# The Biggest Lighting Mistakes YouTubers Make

Welcome back to another episode of the Tony Narrator Show. I'm your host, Tony. Thank you for joining me as always. And I have a question for you. Do you like to shoot content for YouTube, Instagram, TikTok, just using your cell phone? Do you have one of the latest iPhones? Maybe you just ordered the iPhone 12 and you're patiently waiting for the iPhone 12 Pro to arrive to your house because it has amazing image quality to it. And you want to start building content, but you don't know where to start at. Or maybe you've started and you're trying to up your game. You're trying to make it to that next level, right, with your image quality. So there's a lot of different things that we can do. And the biggest thing that we can start with is lighting. So when it comes to lighting, it can really make or break your image quality tenfold.
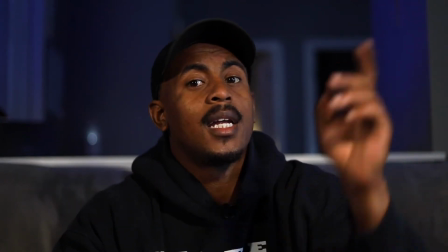So right now I have a main light, a key light, and a backlight.
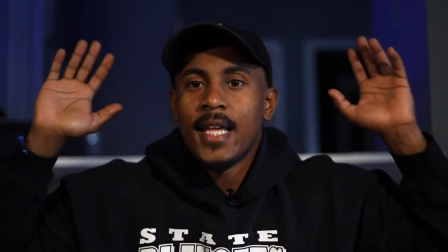The backlight is set to a blue color just to kind of like add that ambiance in the back, that kind of adds some separation for me in the background.
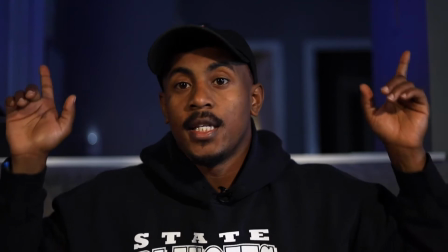Because honestly, I'm just sitting on my couch and this is right behind me in this little box.
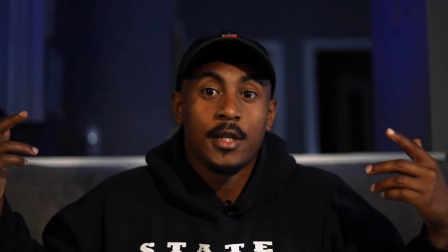It's just like a butler's pantry area. And I used to keep my computer desk there, but that blue light adds the depth of field back there,
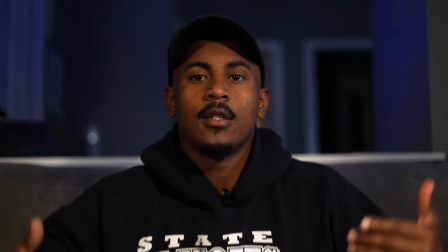separates me from the couch, and adds a little like distance from myself and the camera.
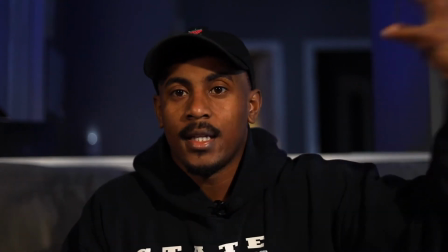And then my main light is right here. That's adding the light directly onto my face, so I'm exposed for that light.
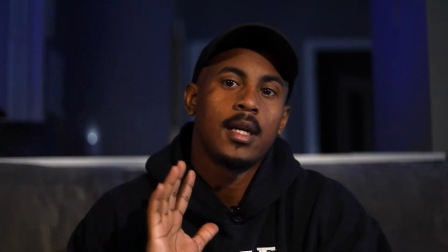And the key light just to kind of help with the shadows a little bit. So the lighting changes everything, and you don't have to spend a lot of money on it. You know, each one of these lights maybe costs 20, 30 bucks a piece. Or you can just, use some, stand by a window and get some window lighting. But when you start to want to elevate your image quality, lighting helps so much. And you'll be amazed at what light can do for your video if you take the time to set it up. So real quick, I now want to show you what this looks like without the lighting on there. Show you how I have it exposed right now because I shoot everything underexposed slightly. So if I want to boost the exposure up in post, I can. So let's check that out. So I just want to jump in here real quick and remind you to hit that like button, leave a comment down below, and don't forget, most of all, hit that subscribe button right there. Just hit it. It's right there. I left on the screen for you. And don't forget, hit the bell, receive notifications whenever I upload a video, because you don't want to miss anything. And if you miss something, then I can't tell you because you didn't get the notification. But if you didn't get the notification, that probably means you weren't subscribed.
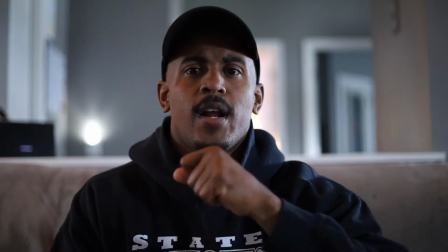So you should subscribe. Do it. All right. So we have turned off the lights.
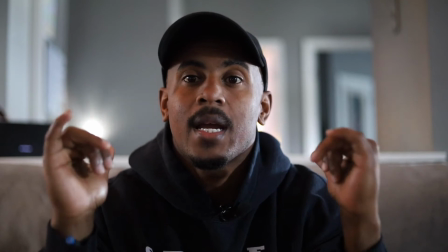So main light's off, key light's off, backlight is off. You do see a light right back here.
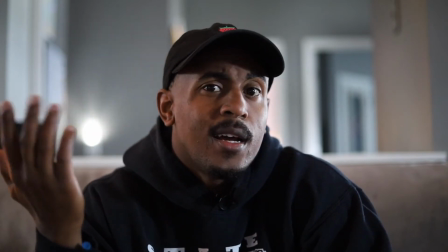That is my night light that shouldn't be on right now because it's on one of those like sensors, and for some reason it is.
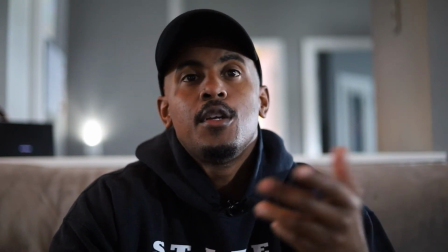Now, so you're gonna see a huge quality difference in just the image right off the back.
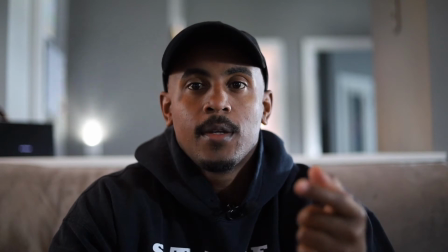Right now you're still seeing this on my mirrorless camera. I am using a 50mm lens at aperture 1.8.
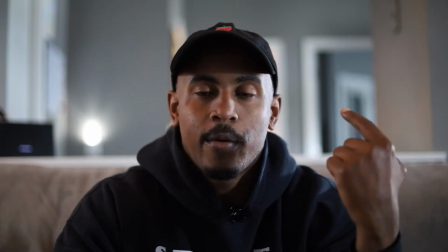So there's still some depth of field going on. There's still some blurry background, and it's not bad.
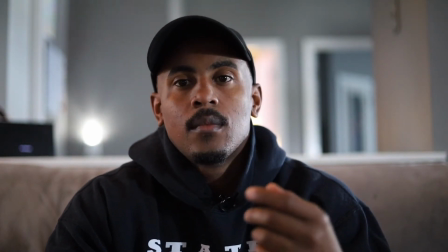It's not a bad quality image. It actually still looks really good. But it just doesn't set the type of mood that I'm looking for.
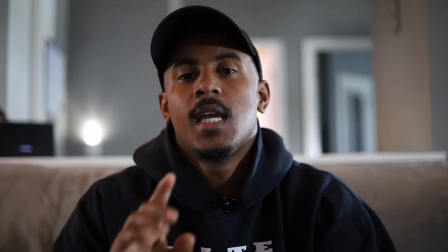Now let's switch over to the iPhone right now.
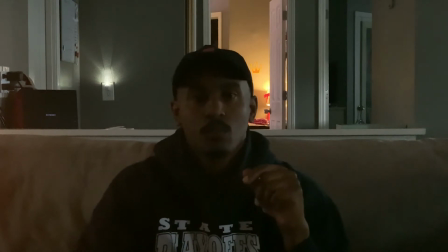So we are looking over at the iPhone XS is what I'm using to record this right now. And how do you like this? Like, how does it look to you? Does it look underexposed? Does it look grainy? I'm sitting in a dark room right now. This is my living room.
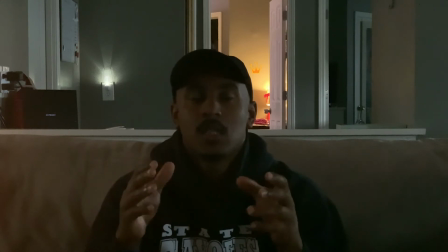Like I said, I'm on my couch, and it's just, to me, the image quality is just not there. The iPhone is trying to keep up with the lighting, and it's just not working. I have everything exposed just for me. I typically like to shoot these videos with my iPhone with a little bit less exposure.
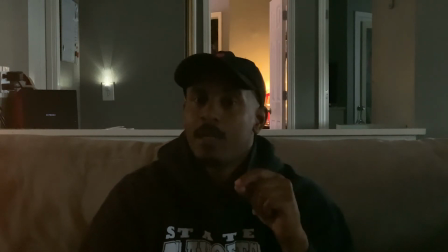Like I said earlier, I do that same thing on my iPhone that I do on my mirrorless camera.